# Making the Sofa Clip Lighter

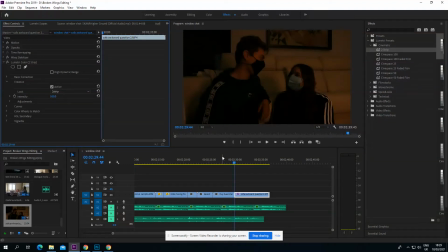0s
Hi everybody. So I'm gonna be showing you right now how I'm editing a piece of my footage. So as you can see, I'm gonna have to make this shorter because right now I'm at 2 minutes and 39 seconds.
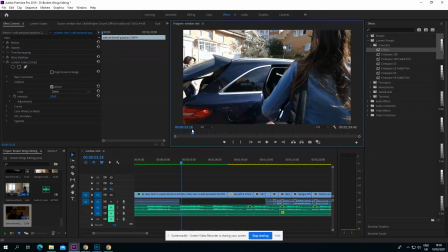14s
So, but just to show you, I've basically got the whole film here.
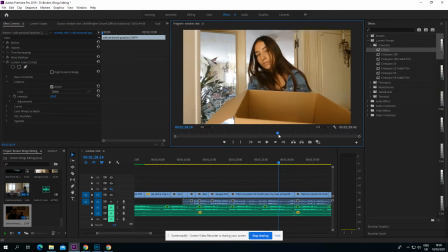19s
I've added the sound, which was quite a challenge. But now after adding the sound, I need to add the subtitles still.
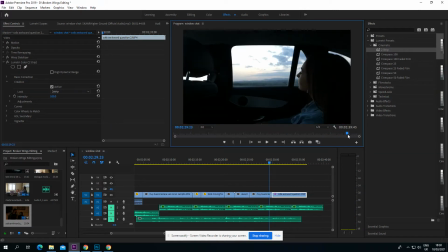27s
But right now I want to focus on this last clip. So the first thing is that it was a bit shaky.
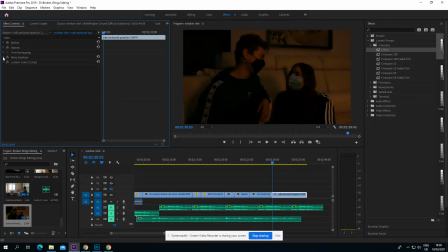33s
So I've added the warp stabilizer, which is right here, to make it much more stable. So I haven't played with any of the little tools in here because I didn't think that it was necessary because I set the default analysis and this is how it looks,
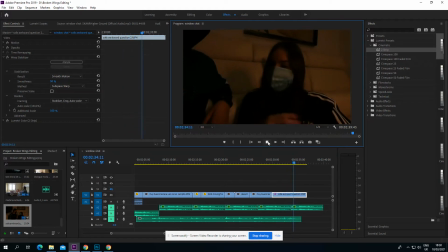49s
and it looks much more smooth than it looked without the effect. So just to show you, I'm going to take the effect off just to show you how it was before. So maybe it's not a huge difference, but it definitely was shakier.
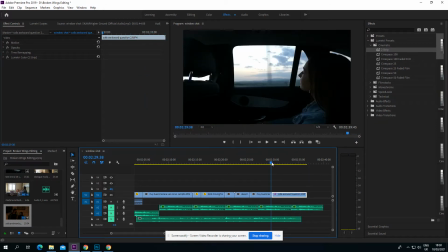68s
And for me, being the perfectionist that I am, I definitely really loved this filter.
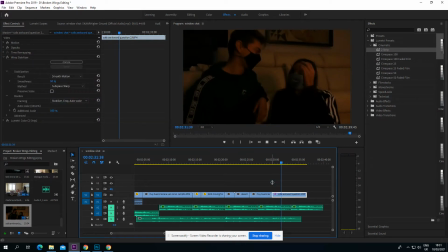73s
So again, this is the final result. Much more smooth, much more gentle. So that's the first step that I did with this clip. But what I think it's the most important part is the light because this is quite a dark clip.
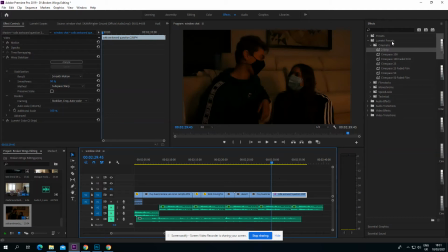88s
So what I've done is I've gone into effects, Lumetri presets, and under that I've clicked into cinematic, and the first one was called Two Strip. So I chose that because it was the first one, and I tried to experiment a little bit with it, and this is what I found.
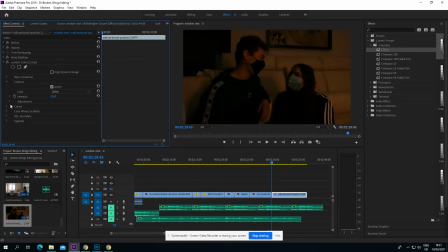105s
So clicking on the Lumetri control, I've gone and looked at the basic correction. And here, the first thing that I chose is exposure, of course, because I think this will definitely make it lighter. So I don't want to have a huge effect because, for example, if I click 5, it goes mental.
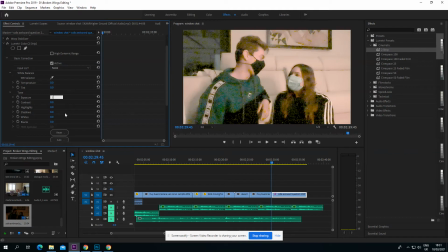124s
So I found that about 1.5 was much better.
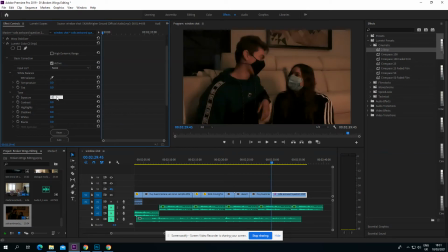129s
So if we compare this to the 0 that I had before, and then the 1.5 suddenly makes it much lighter, and which I really like. I haven't really played with the contrast, the highlights, and the shadows, or the whites and blacks, because I think
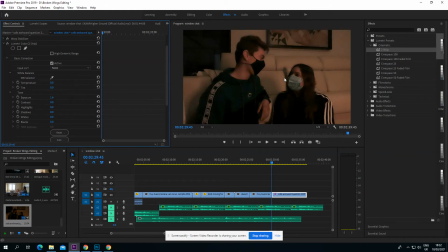148s
this is already quite nice, and because I used a source of light that was quite cozy, quite warm. I don't think I have to do a lot of editing.
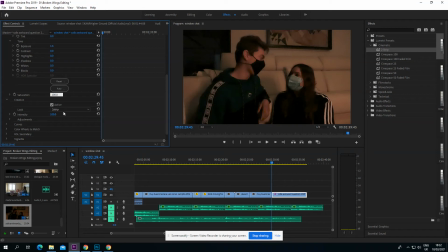161s
However, I am going to increase the saturation here, for example. Let's try 110 to add the warmth. Because again, I'm playing. I want to intensify what I already had from the start, which was the source of light as a quite warm source,
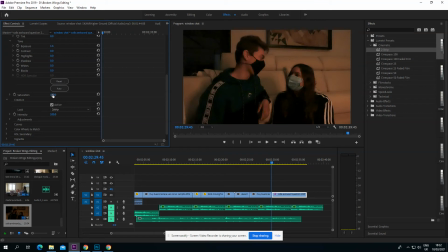178s
which is why when I'm increasing the saturation here, it really accentuates this. So let me try 125. And I think this is going to be definitely the limit, or maybe I go to 122.
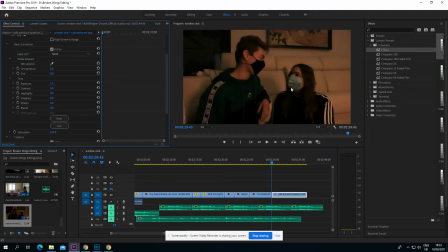194s
Okay, so I think this is from before. This is quite nice, a nice shot. You can really see here how my protagonist Summer. She seems to be, she's playing with her hair. She seems to be a little bit nervous,
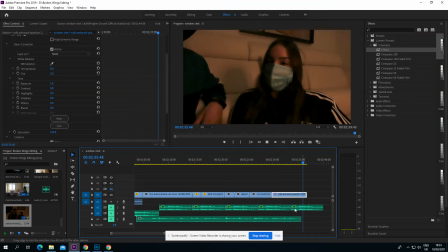213s
a bit anxious about what he's just asked her, and of course this makes sense once we play it with the voiceover. So yeah, this I think this is it. I might play a little bit with the temperature as well, just because I think maybe it helps.
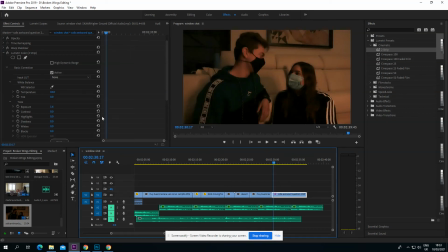231s
So if I go back here, adding a 10, if I go back to the 0, it doesn't do much, which is good because I want this to be subtle, but it adds that warmth. However, I think I'm going to leave it this way because I don't want it to be too exaggerated. This has just saved my project.